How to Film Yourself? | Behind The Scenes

So the next day I created a new setup and started to film.
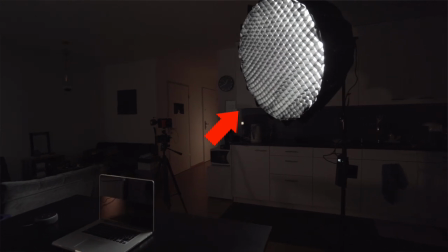4:13 For the key light, I have set up a daylight close to the table to illuminate the hacker's face.
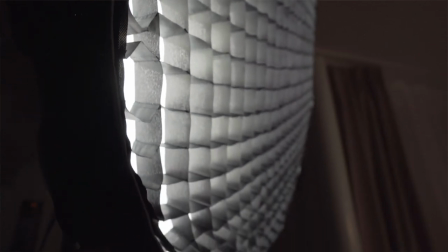4:20 I added a honeycomb on top of the softbox to create a more focused lighting.
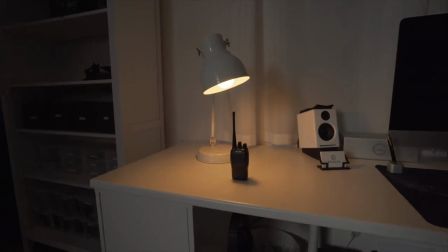4:25 I added a small tungsten fill light. The desk lamp functions as a practical light in the background. I then decided to place the walkie-talkie under the lamp to make it look more interesting.
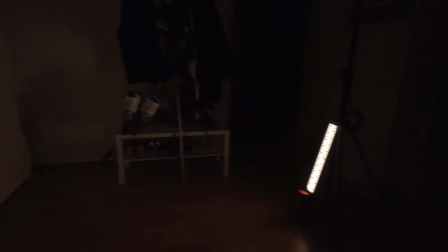4:37 Also by the entrance, I placed an LED light to give the scene more depth. The outcome was better and I was much more satisfied with the lighting and the set design. What I still wasn't happy about was the ending. I wanted an ending that would leave the audience thinking sort of like what will happen next.
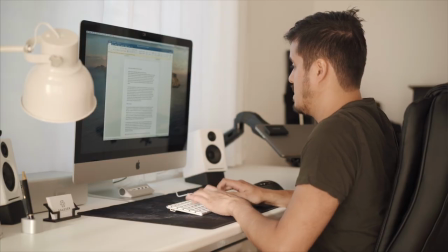4:57 So I rewrote the script and filmed the ending the next day which came out pretty good. Sometimes you need to do multiple takes in order to get the shot you want. The hardest part was filming myself. Preferably, if your camera has a flip out screen, then it would be much easier to film yourself.
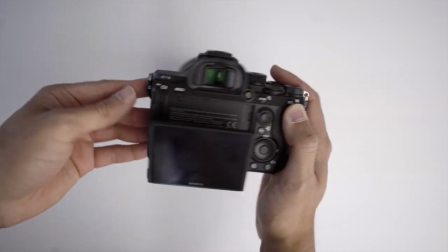5:14 Since the a7 III doesn't have one, I used an external monitor to check myself and the framing.
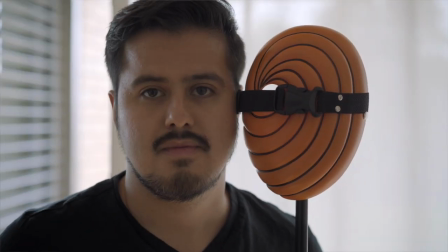5:21 I used my Obito stand to set the composition and focus. This is probably the hardest part and took me the most time. I always had to check the shot and retake it if I was out of focus.
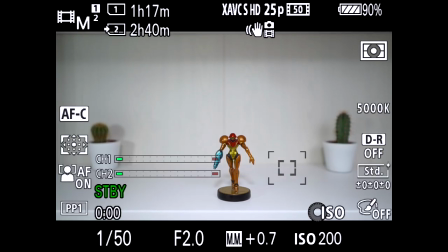5:33 For the table shot where the hacker was sitting, I used the autofocus expand flexible spot to set the focus point on my face. This worked out pretty well since my face was well lit. I used the rule of thirds to set my composition.
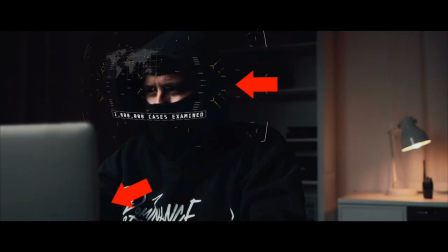5:47 What you want to look for when setting your composition is foreground, mid-ground, and background so that you have more depth in your shot.
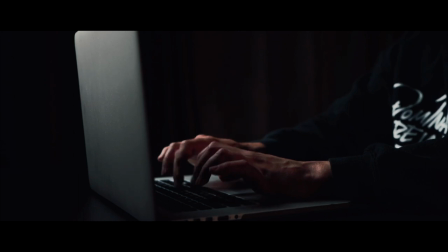5:55 I wanted to capture as many angles as possible to make the scene more dynamic and have more room when editing in post. I created a master shot where I captured the entire scene from start to finish starting off
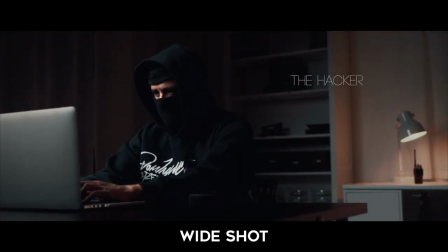6:08 with a wide angle then repositioned the camera and filmed everything from a medium shot. After that I played around and tried out different shots. Don't be afraid to experiment around. This is where you can get really creative. It's hard to create camera movement when filming yourself unless you have some motorized slider or gimbal. In my case I wanted to keep it simple and and focus myself more on the story.
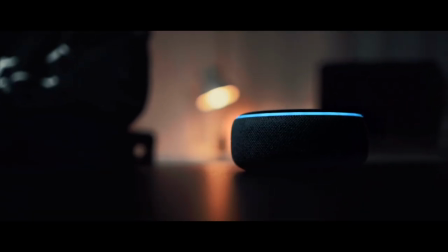6:34 Since all of the shots were static, I was able to create smooth push-in or handheld-like shots in post.
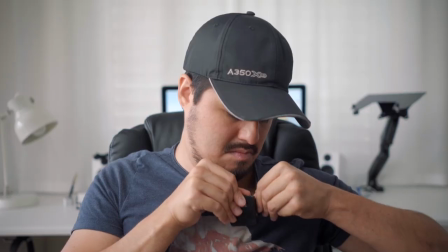6:40 For the audio, I used the Rode Wireless Go. This came in very useful as I was able to move around, capture ambient noise, as well as my voice.
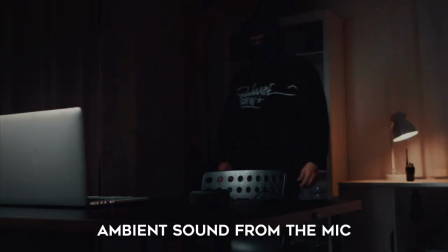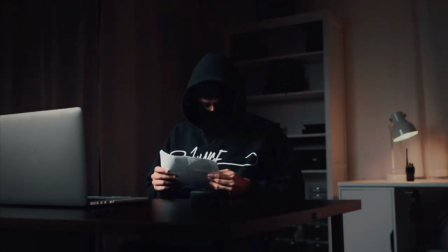6:56 For the lines with Alexa, I memorized the dialogue and acted in a way that would fit the scenery.
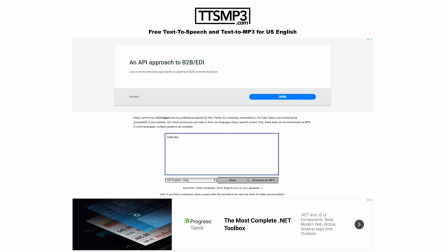7:06 For the robotic voice, I used an online computer voice converter that I would then edit into the scene.
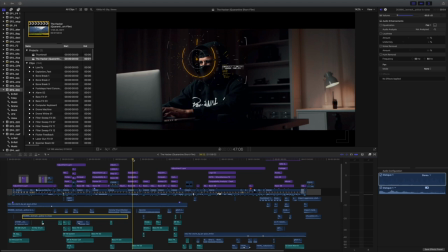7:13 To make the story even more realistic, a lot was done in sound design,
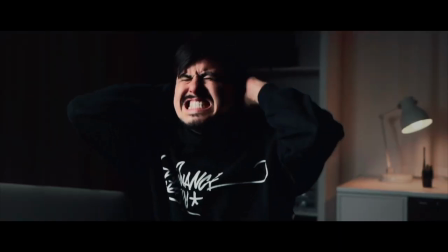7:17 especially to match the special effects like the hologram or me connecting the USB stick or the door exploding scene in the end. This is how it would sound like without the sound effects.
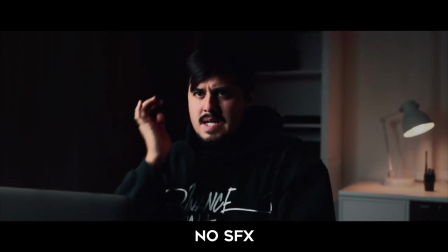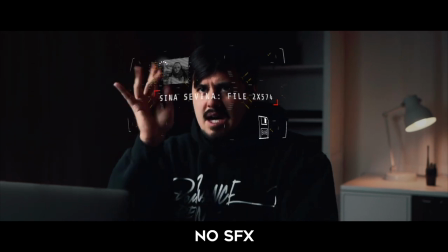7:36 download.
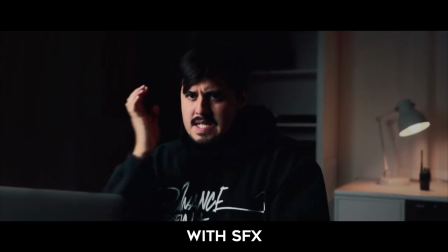7:38 And now with six, five, four, three, two, one, download.
Music and sound are very important factors to consider when making your short story.
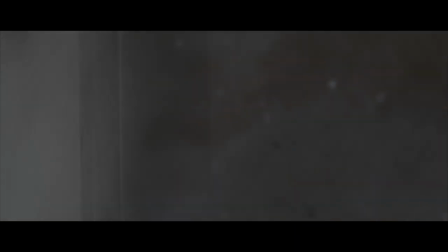7:56 So don't neglect that. Overall, this was a great experience and I will probably do more in the future since you guys like it so much. And that was it for today's video. I hope you guys got something out of it. If you have any questions, please let me know. It does take a lot of practice, but you will learn a lot from it. I think this is a really good way to get better at filmmaking. Thanks again for watching.